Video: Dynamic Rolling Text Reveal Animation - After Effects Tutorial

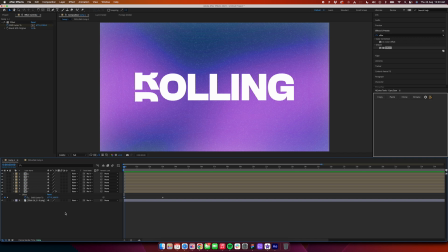For the second one, we will select -1000, and for the third one, again 1000, right? So what we'll do is basically copy this effect by pressing Command C or Control C,
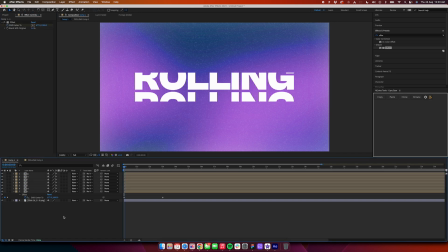and then just selecting all the layers and then pasting it, right? Now what will happen is all the layers are pasted with the value 1000. Now while you are not selecting any layer, just hit U on a keyboard. All the layers should pop up with the keyframes right over here. We will just change the alternate layer values from 1000 to -1000.
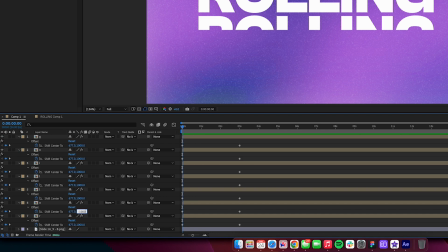So this is 1000, this will be -1000, and this will be 1000.
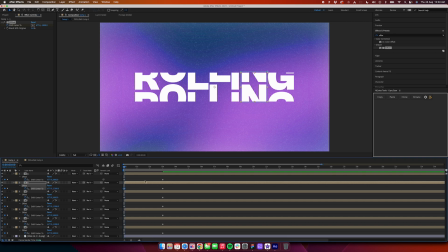Sorry, I put -100. Yeah, now our effect should be working. Yes, it's working, but now it doesn't look very nice, right? So we need to easy ease them. So how do we do that?
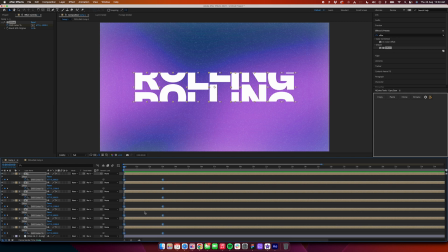We select all the keyframes, press F9 on your keyboard, and the sign will change from that to this, right?
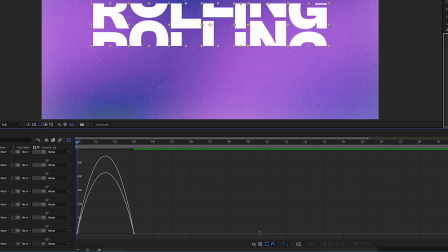And after that, just go to this graph, make sure that speed graph is selected, select this, drag it all the way here, select this, drag it all the way here, and your graph should look something like this.
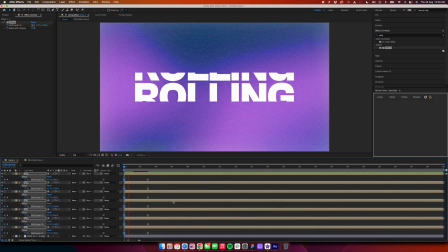Now go back to your timeline, just hit play. Now see the magic happen. So what is happening is basically the animation is starting out fast according to the graph and then slowing down gradually.
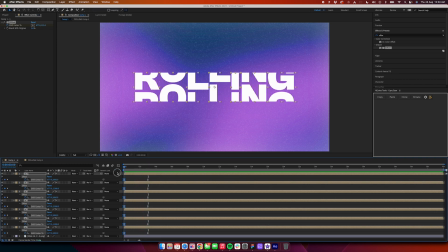So there's no abrupt stop. Now the thing is that when it starts from somewhere in the middle, and that doesn't look good, right?
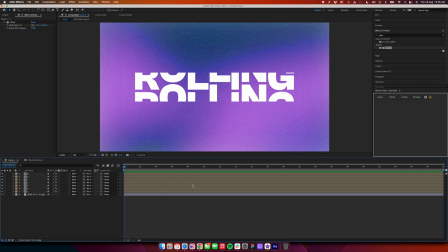So hitting you on a keyboard, everything will go back to normal, and we will add a new adjustment layer first and we will fix that. After adjusting, adding the adjustment layer, just go and search for CC Jaws,
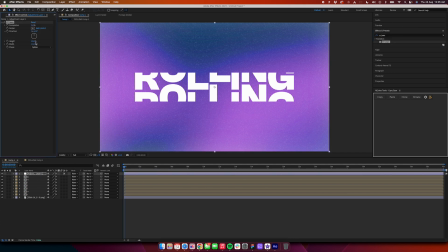drag it on the adjustment layer, right? Change the height value from 10% to 0. Change the completion to 100%. Now we'll see everything has disappeared.
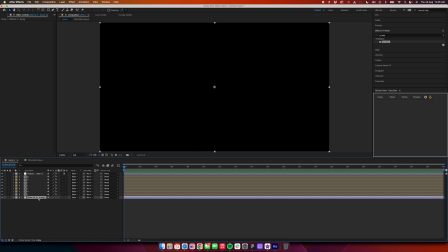Why so? We did a mistake by adding this layer also below the adjustment layer.
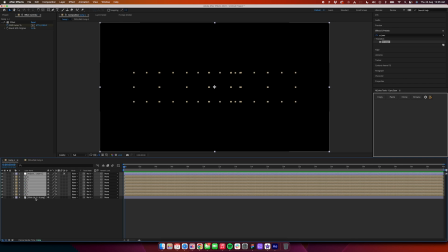So how do we fix that? We have to pre-compose all of this. Select all of the layers, leaving the background layer, and then right click and click on pre-compose.
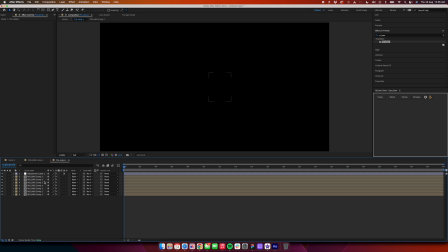Okay. Now it should work. Go inside this layer. And now the adjustment layer, you have hit completion 100. Just keyframe it. Press on your keyboard. You'll see the keyframe. Again, go maybe 5 frames in your timeline.
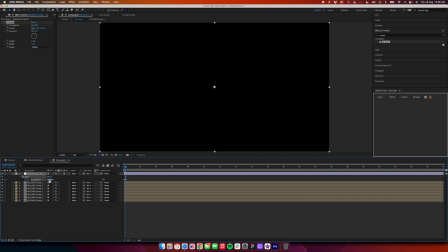Again, hit the clock icon. Change the value from 100 to 0.
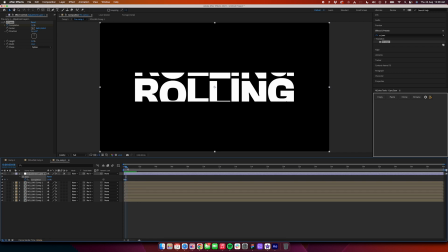And it should work something like this. If the animation is too fast, you can just go ahead and drag it a little bit here. And it looks abrupt because we have not eased it. Select everything. Again, press F9 on a keyboard. And now it should be working fine.
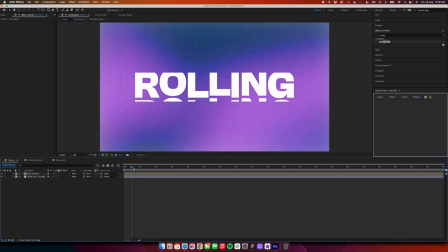So it will be a smooth transition. Now go back to our original composition. So now what is happening is this is very basic.
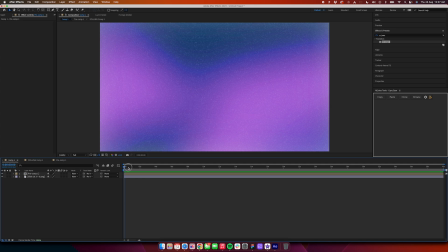How we elevate it is by adding some zoom in or zoom out transition. First of all, I would like to add some drop shadow in this so that it looks a little more better.
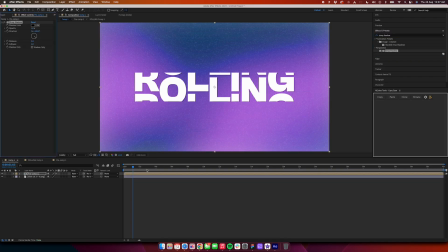So we'll add this drop shadow. We'll change the shop.
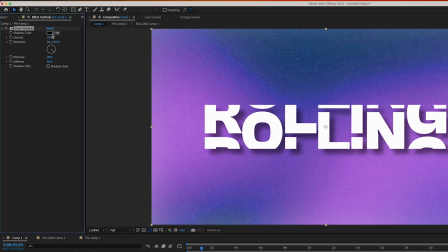We'll increase the softness. We will increase the distance, and we will then reduce the opacity, right?
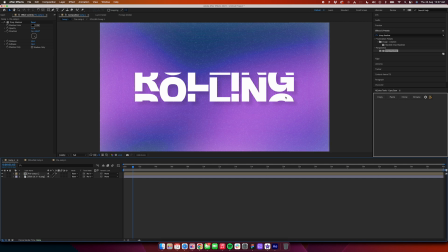So this makes it look a little more above the background and not blend in with it. And after that, what we will do is have some scale property on that.
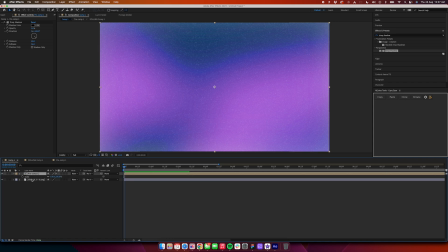So go to the first keyframe, hit S on a keyboard, scale will pop up, hit a keyframe here.
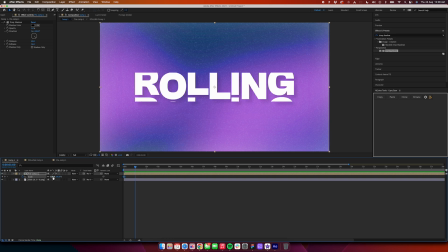So we go at around 1 second in the timeline and then hit this, and we will go to the previous keyframe. What we'll do is add 150 here. Easy is this by clicking F9 on a keyboard.
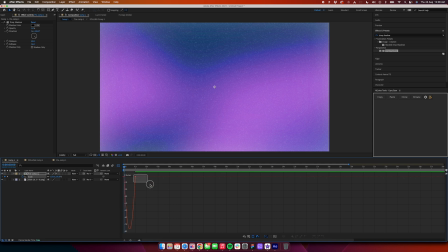Go to the graph editor again, and then just make the graph again look like the previous graph.